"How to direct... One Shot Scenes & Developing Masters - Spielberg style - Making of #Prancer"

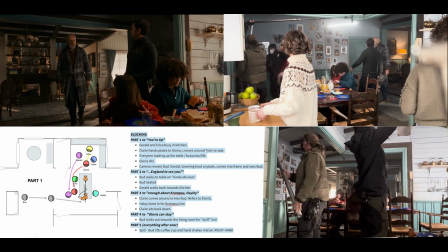(4:02)
but essentially for me looking at these scenes that they have the camera has to
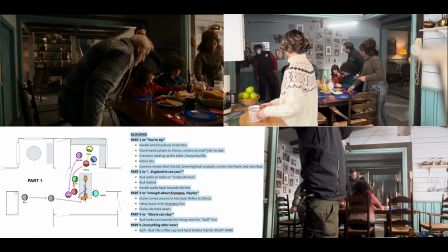(4:07)
always be motivated by movement um and story so
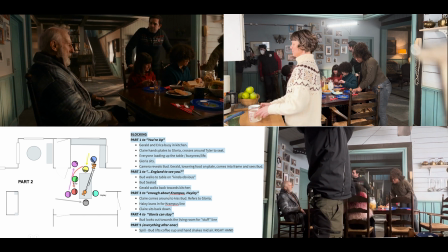(4:11)
the idea is that you know here for example bud is separated from the family he's side profile
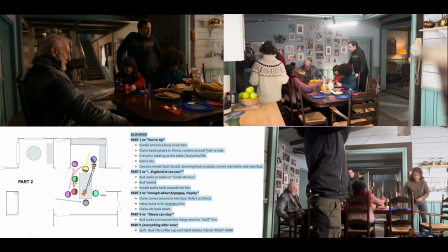(4:16)
he's kind of dissociated um from them and then the camera as he
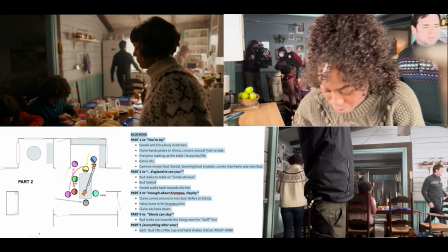(4:21)
pulls himself into the table comes around and reveals claire um now if you look at the behind the scenes and see what the acts are having to do to time
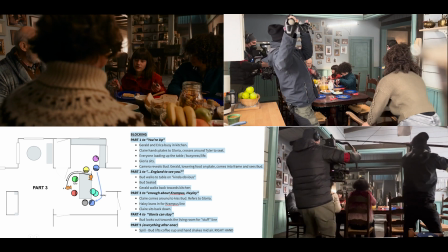(4:30)
their movement coming in and out uh you'll you'll see that it's like there for example uh a chair is having to be moved
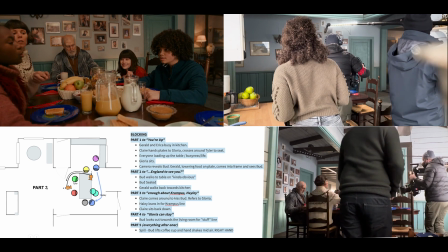(4:39)
back for the camera to be able to get round so it looks like it's coming across the table and then the chair is tucked back in later on for when erica sits back down
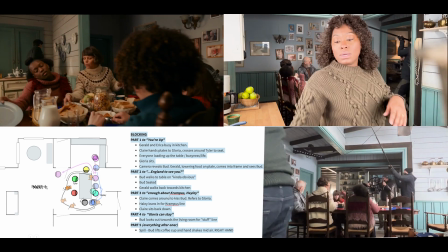(4:47)
there you go um it's a beautiful ballet it's a dance between the actors and the camera and hopefully what
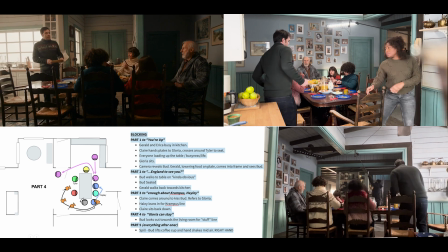(4:55)
comes across as effortless in the film is actually quite a technical thing to do uh i remember blocking show
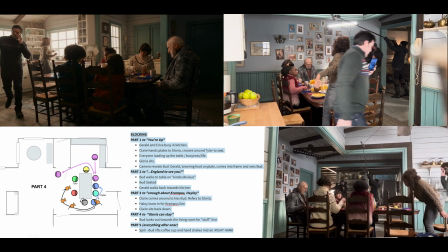(5:02)
coming up with this scene uh rehearsing with the actors and then the grip coming in i said i kind of want to put the camera here and move it around here and do this
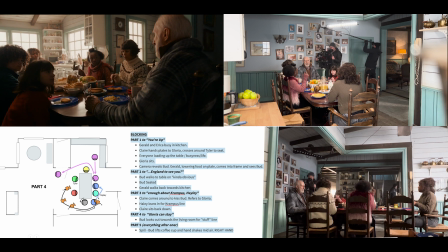(5:10)
and he originally looked at me and said no it's impossible you need to put some cuts in um and then i took no
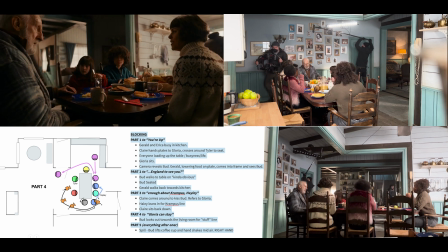(5:19)
for an answer and there was a bit of head scratching and then we came up with the wonderful high-tech idea of having a bit of scapole.
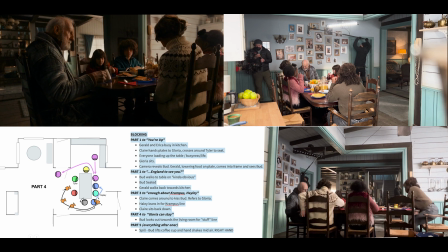(5:28)
So yeah, so it ended up being a lovely scene that I'm very proud of and I'm sure the actors are too.
Please, leave it be! Dad!
So our next scene was about establishing geography.
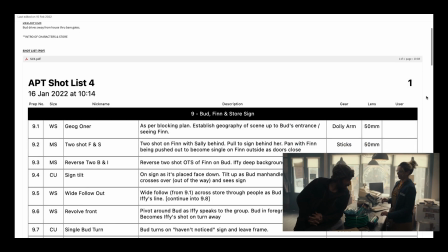(5:44)
This is the first time we see this hardware store set in the film and for me it was important just to establish the different areas that of
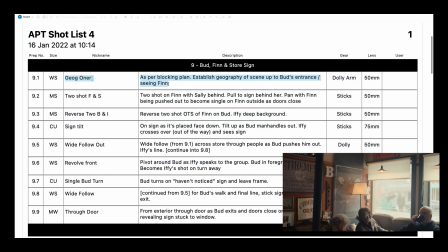(5:52)
the of the store that are gonna uh be important later on um and also there was kind of a lot of sort of bitty action as
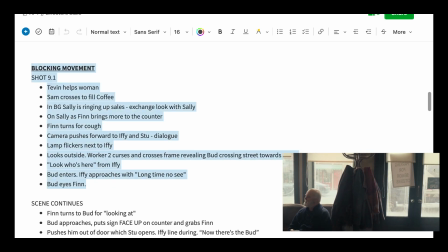(6:00)
scripted so i wanted to a way of connecting everything together
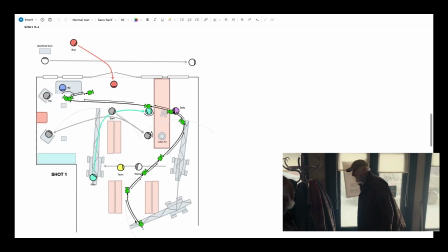(6:04)
in an organic flow um so here's the camera
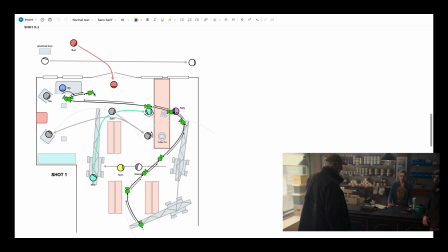(6:09)
move that actually was exactly the same the only change was originally i thought or might have to do it on a crane and an arm here and sort of track across to find it. But we ended up just doing it on a Ronin, which was a simpler and easier solution.
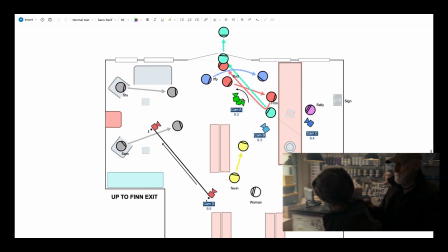(6:26)
And the thing that changed here actually was originally it was only going to do half of this scene in one shot.
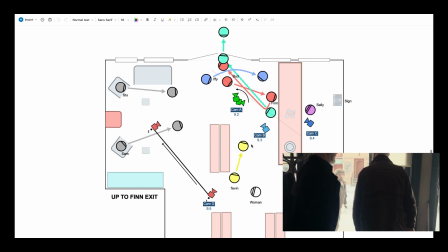(6:31)
But once we got there and started blocking,
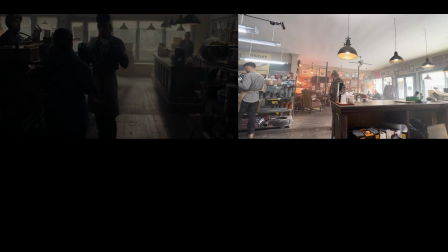(6:34)
it made sense just to carry on the scene and do it as a wanna.
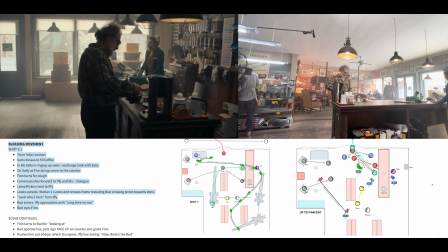(6:41)
So again,
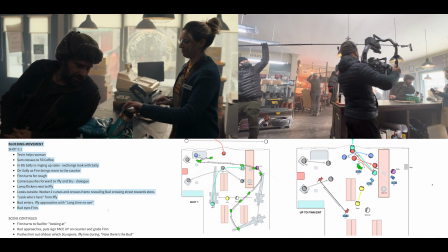(6:42)
here's the blocking movement. here the kind of two plans um because the block and the actors remain the same you can see here simple things like the handover of the road in over
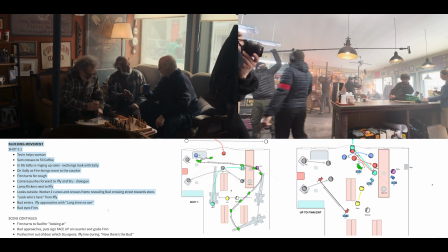(6:50)
the table um and uh you know the cooing of the lights
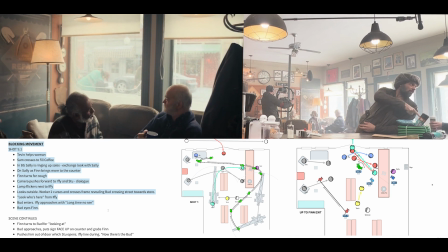(6:55)
uh to capture this sort of scene
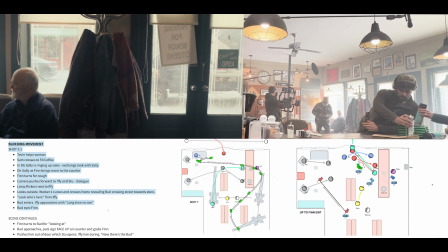(6:59)
obviously the timing of bud coming across the street was important and had to be perfect uh
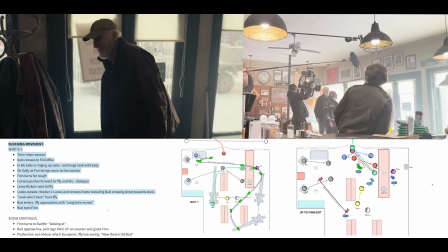(7:05)
which of course being you know the legendary Mr. James Cromwell nailed it every time.
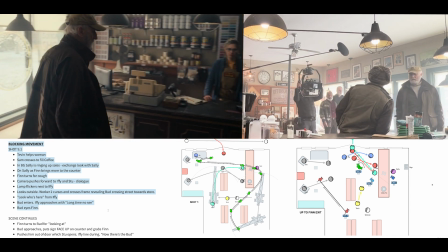(7:10)
So that's this is where it was supposed to cut but it just felt wrong to cut when we've been kind of building this action and
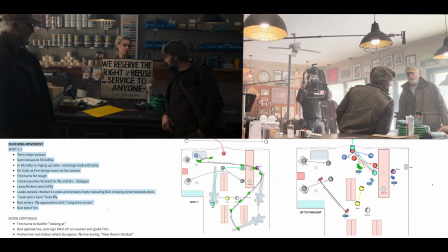(7:21)
so I carried on basically carried on and combined the moves that I planned
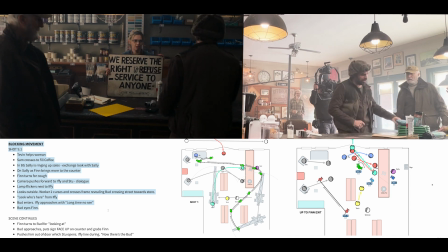(7:27)
that were actually just gonna be you know more standard coverage later into this shot
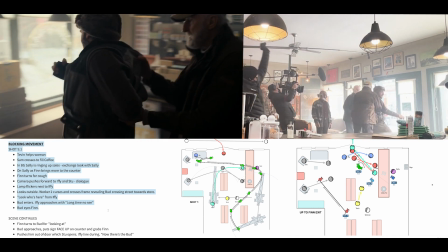(7:32)
you see here became a two shot the the uh pandas
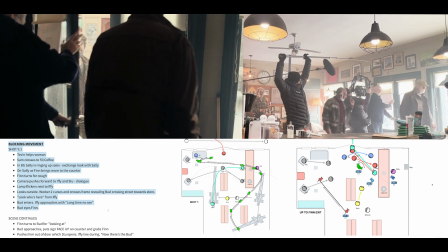(7:37)
back round from chucking out closing the door and then that ended up being uh
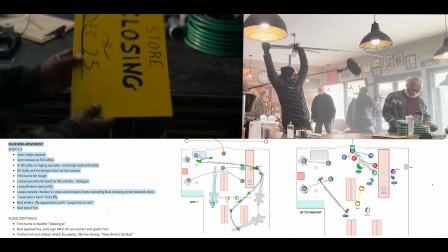(7:41)
the end of the scene and knowing when to end these scenes is almost as important as when to start them when to use them and our third and final scene uh probably our longest
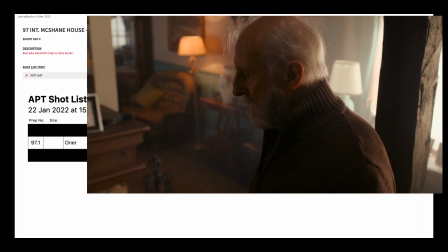(7:53)
one in the film essentially just a two-hander between uh james cromwell and Aaron McCusker,
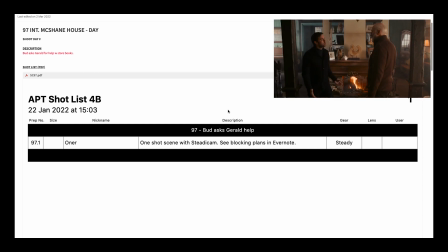(8:00)
a father and son scene, which is a really pivotal scene for their relationship in the film.
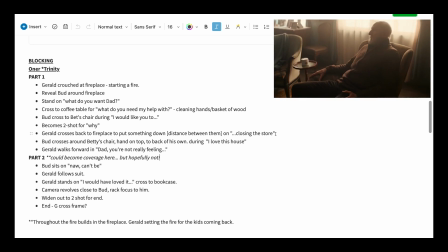(8:06)
And they're two absolutely brilliant actors.
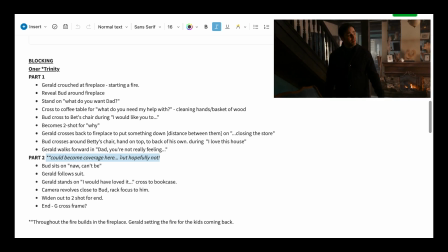(8:09)
So for me, reading the script, this was always going to be a one shot scene. And it was important to make that decision very early on.
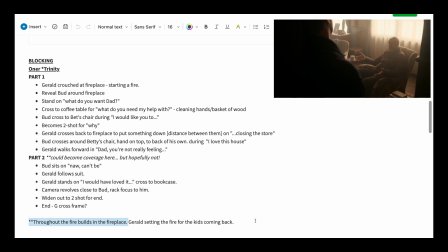(8:18)
So the actors knew that I was planning to do this in a one hour so they could absolutely nail their lines because you know there's not only
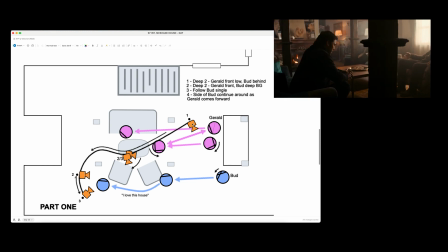(8:27)
the pressure of the camera team having to uh capture
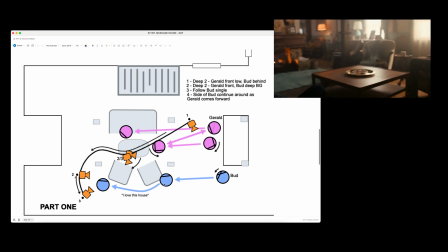(8:32)
a scene like this is that the actors know that the pressure is on that they if
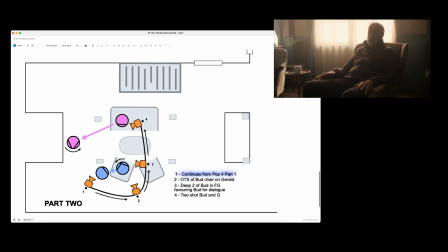(8:36)
they fluff a line the whole thing starts again now i mean these guys are great and we
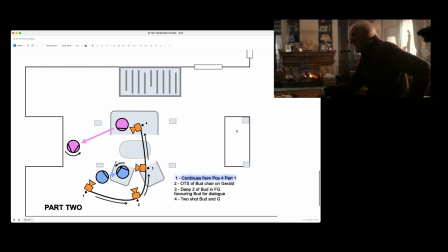(8:42)
only did i think probably three takes maybe of this this whole scene um in the
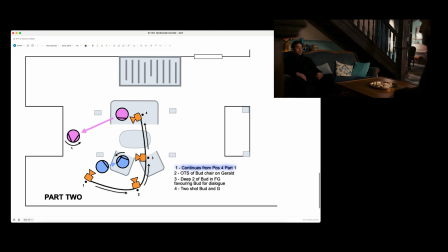(8:48)
end it uh was one of those times when actually my plan
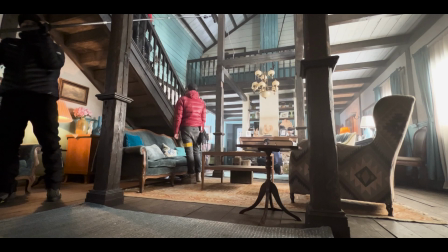(8:55)
didn't work so um it you can see obviously
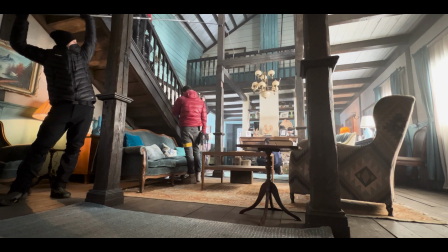(9:01)
it can be i'm very well prepped and i i have a blocking plan a shot list and and an idea of how i want the scene to be um but once you start working with the
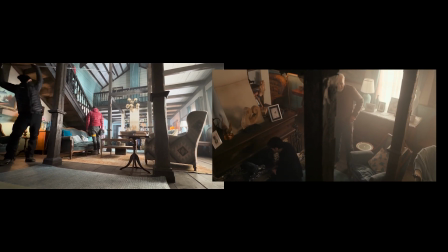(9:10)
actors they also have a perspective on the scene and it was um jamie who once i started blocking the scene said actually he felt it was really important to stay standing for longer
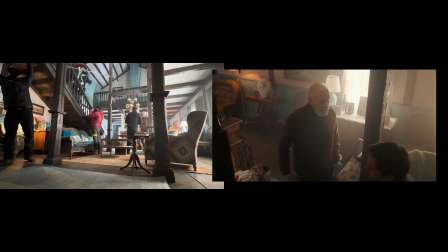(9:26)
because of the status of the scene involved them to be at odds and then almost
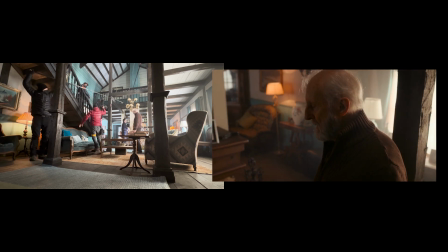(9:34)
equal and then for the kind of power shift to change which all relates its status and power all relates to blocking um
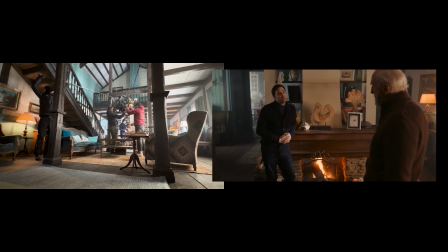(9:42)
and he was right he was absolutely right so i cried internally
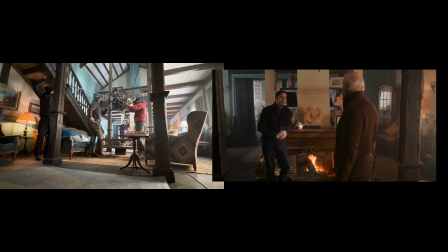(9:47)
that i'd planned this amazing shot um and now i can't do it because um
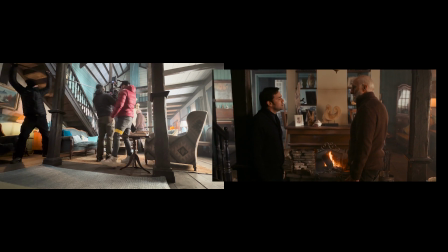(9:53)
one of my actors doesn't want to stand or sit down um at the point
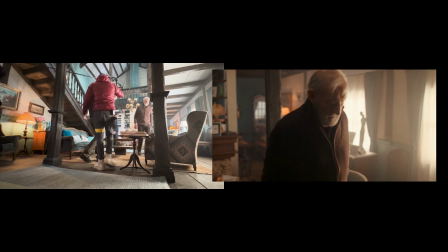(9:59)
that i thought they might now um and that's their prerogative i mean
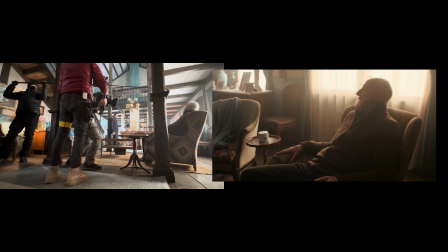(10:04)
the the worst things about doing the worst thing you can do as a director is
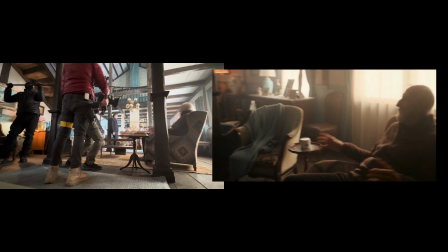(10:09)
to force a one-shot scene because you'll end up doing hundreds of takes
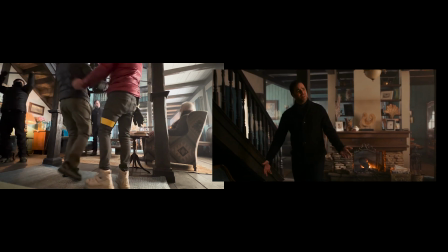(10:14)
because the blocking isn't organic you know their their
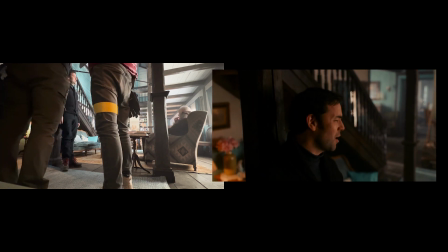(10:19)
movement isn't motivated by their character or where they feel that they should be in a
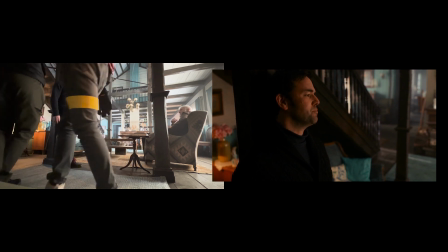(10:24)
scene on a set you know um and uh so it's very important to discuss the blocking and work with the actors to
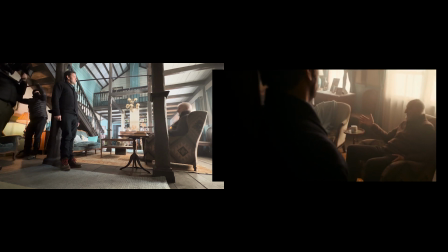(10:33)
do this so it actually feels right when they're doing it because that's when mistakes can happen and that's when you have to do multiple takes.
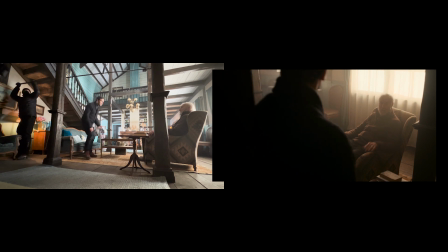(10:43)
So, and I was very willing for such an important scene to throw out my whole
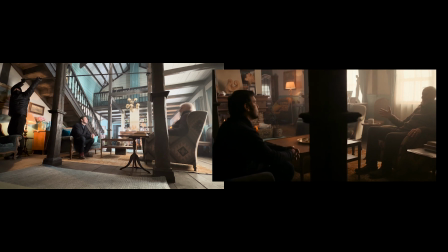(10:49)
beautiful one-shot idea that I've been planning for weeks because the performance is everything. And it could have been a more conventionally shot scene.
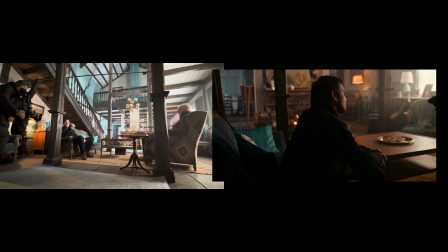(11:02)
But, you know, so I just blocked it normally in the way that we all felt worked for the scene and worked for the characters and
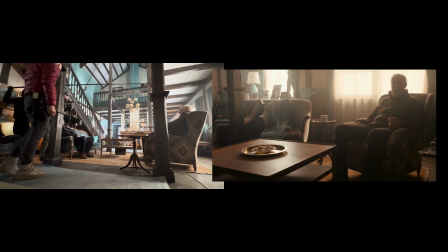(11:10)
worked for what we were trying to say with the blocking of the scene and the status shift,
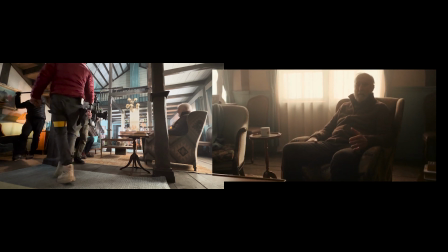(11:18)
the power shift within it between these two characters. And I said, great, thank you very much.
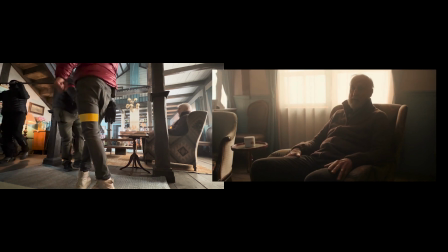(11:26)
They stepped away.